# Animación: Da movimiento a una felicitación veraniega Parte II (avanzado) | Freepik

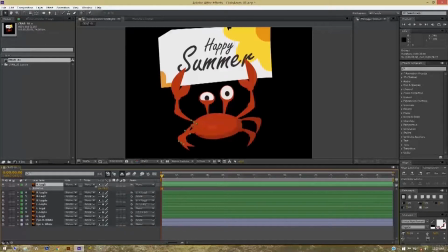[12:44]
Pulsa R en el teclado para que aparezcan los valores de rotación de la pata. Tendremos que hacer posturas para una pata, por lo que digamos que esta es la primera postura.
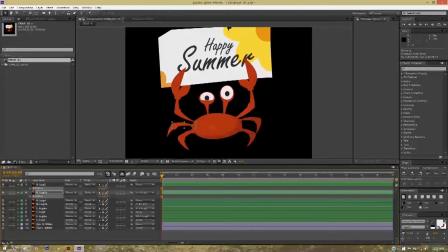[13:02]
Y en la siguiente postura se extiende hacia afuera. Así. Puedes ver que hay un pequeño icono con un reloj delante de los nombres y las propiedades. Y podemos hacer clic en él para establecer una clave.
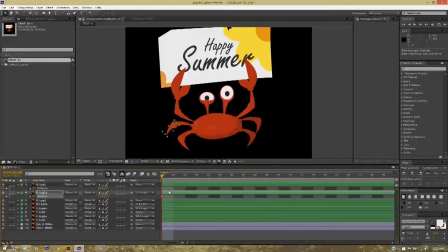[13:16]
Y pulsa más o menos en el teclado para hacer o quitar zoom en la línea temporal. Luego, tras algunos fotogramas, digamos 3-4 fotogramas, puedes establecer otra clave, donde volverá a su posición original.
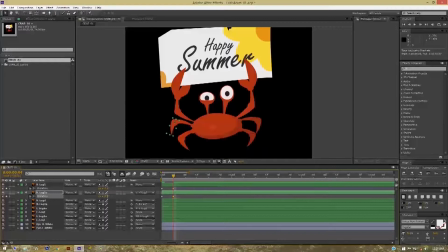Y establece la escena clave. Luego, trae esto un poco hacia adentro, la tercera postura.
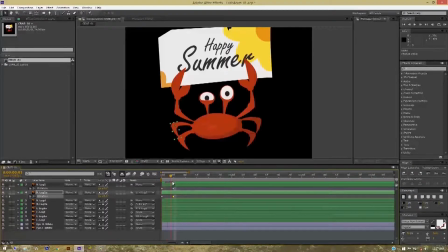[13:52]
Esta no es la última, no es la animación final, pero considera esto como un primer paso. Cuando voy a la línea de tiempo y pulso espacio o cero, puedes ver que esta animación se mueve.
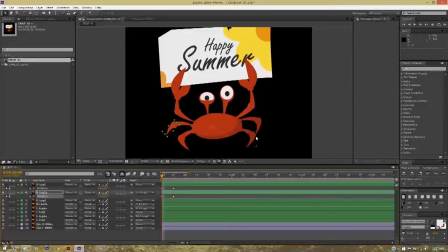[14:09]
Y puedes hacer esto para todas las patas y hacer que funcionen juntas de forma cohesionada para que parezca que están dando. Vale, esto es más fácil decirlo que hacerlo, pero lo conseguiremos.
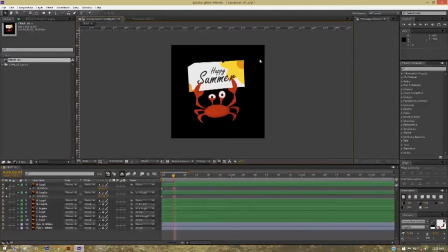[14:23]
Para saber dónde está el nivel del suelo necesitamos tener algunas guías que nos indiquen la posición. Así que simplemente pulsa CTRL R en el teclado y aparecerán las guías, como en Illustrator. Y arrastra hacia abajo.
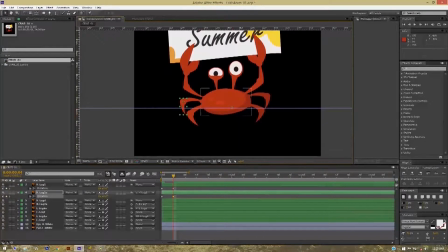[14:40]
Podemos quitar nuestra animación, simplemente elimina las claves. Y antes de pasar a la animación podemos establecer los niveles del suelo. Pon más guías si quieres y podrás ver dónde están las líneas del suelo.
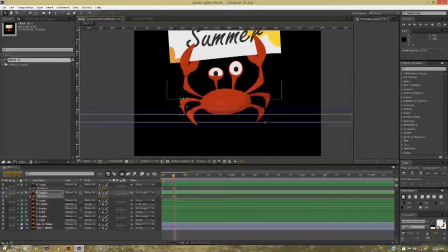Entonces tendría una guía aquí y no pasaría más abajo de ésta, evitando que se meta en la tierra o flote por encima, por lo que ésta será nuestra referencia para el contacto con el suelo.
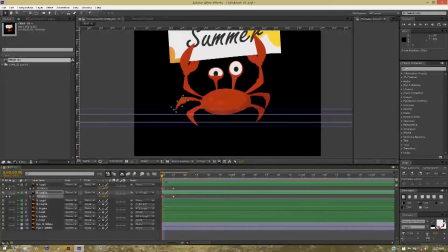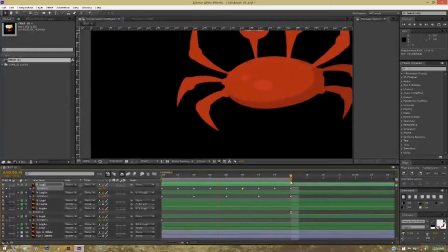Ya tengo animada la primera pata y sólo voy a explicaros los mecanismos. Tenemos estos dos controles, uno donde la pata se une con el cuerpo y el segundo es la rodilla.
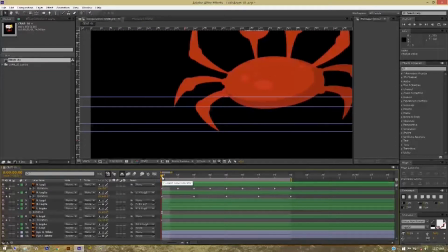[15:48]
Esto es muy sencillo, he creado su primera postura y he establecido ambas capas como claves. Luego viene a mitad de camino y cuando viene aquí, esta parte superior de la pata se mueve hacia arriba para mantener la posición del suelo.
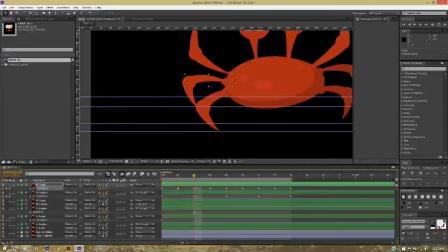[16:05]
Vale, sin penetrar en él, y luego viene hacia adentro para la tercera postura y se mantiene en el aire, y luego vuelve al suelo dando un pisotón, y continúa la animación.
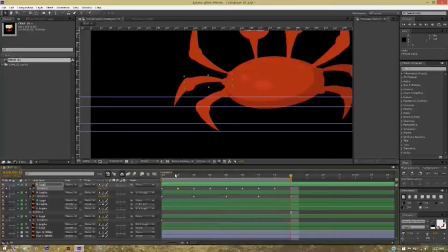[16:20]
Entonces, en el fotograma 16, el primer fotograma y el número 16 son iguales. De esta forma se crea un bucle perfecto y puedes ver cómo funciona la animación. Creo que así queda bien.
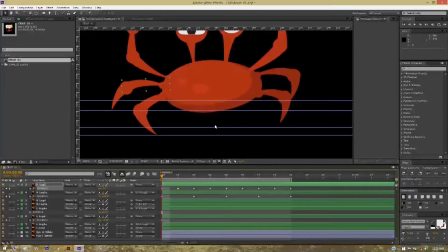[16:35]
Vamos a hacerlo también con el resto de las patas y hagamos nuestra animación